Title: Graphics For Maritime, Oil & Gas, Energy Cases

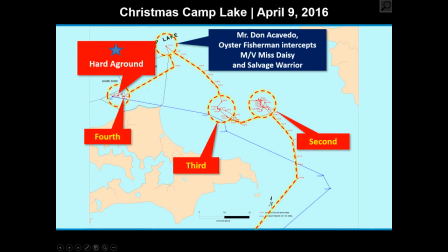[7:54]
it's just a really nice way to make the maps and everything easier to understand and
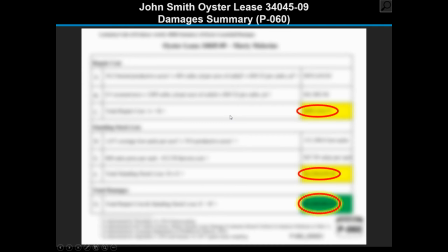[7:59]
a lot more visually pleasing and
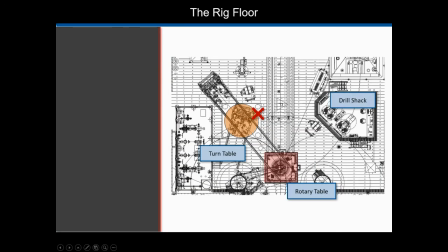[8:06]
the last one I wanted to be able to show these were some plans that were part of a Jones Act case and I know sometimes it can be difficult to explain to jurors or other people where these events occurred, especially when you're talking about an area that's unfamiliar to them,
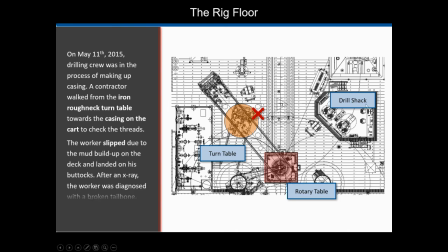[8:24]
like an offshore platform or a rig or something like that.
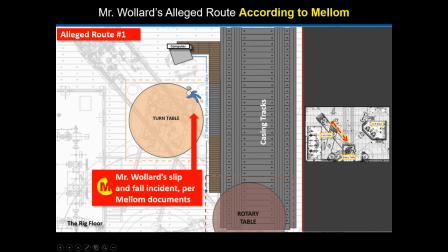[8:30]
And so here we added in some animation to show where the plaintiff claims that he was injured. And you can see kind of the zoomed in version and then the larger version of the map on the right.
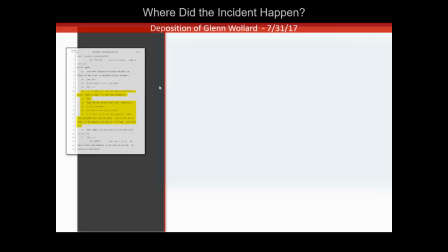[8:42]
And what was really important to the attorneys to highlight was that
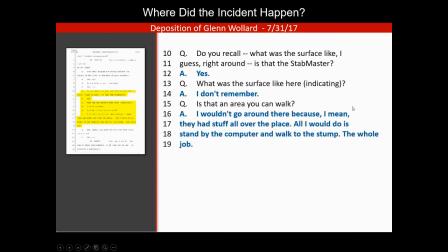[8:48]
the plaintiff's testimony about where they were injured and
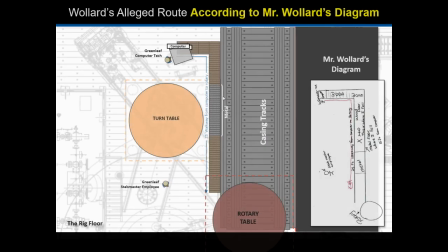[8:54]
their report on their accident report did not go along within their later deposition testimony.
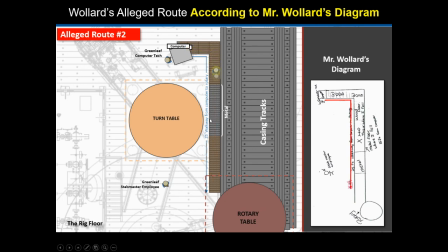[9:00]
So we wanted to make certain we highlighted those two differences.
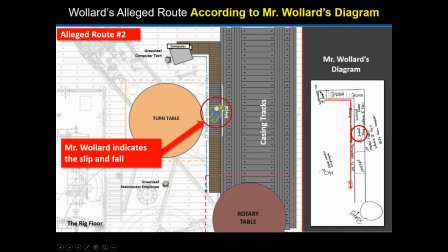[9:04]
It was really important to highlight this to illustrate the credibility of the plaintiff.
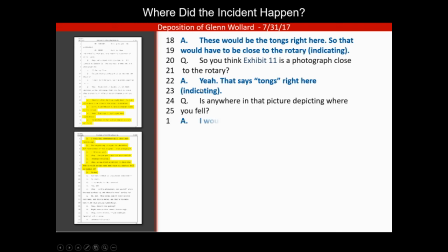[9:11]
And also, it's just a nice way to show a visual and then go back to your deposition testimony.
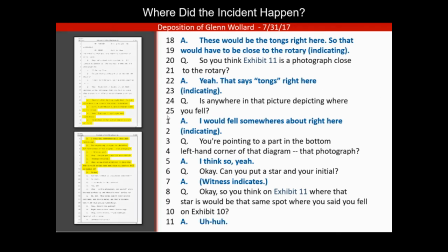[9:19]
This is just a really nice call out and a great way to bring
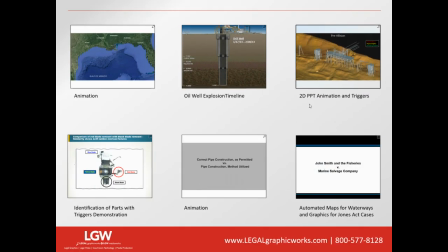[9:24]
to attention some different areas that might be more confusing. So thank you very much. We really appreciate your time. And if you need anything at all, please feel free to contact me.
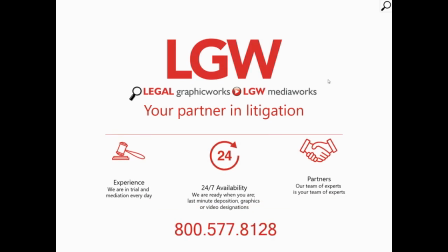[9:37]
Again, my name is Amanda Moeller, and you can reach me at Amanda at LegalGraphicWorks.com. Thank you so much. Have a great day.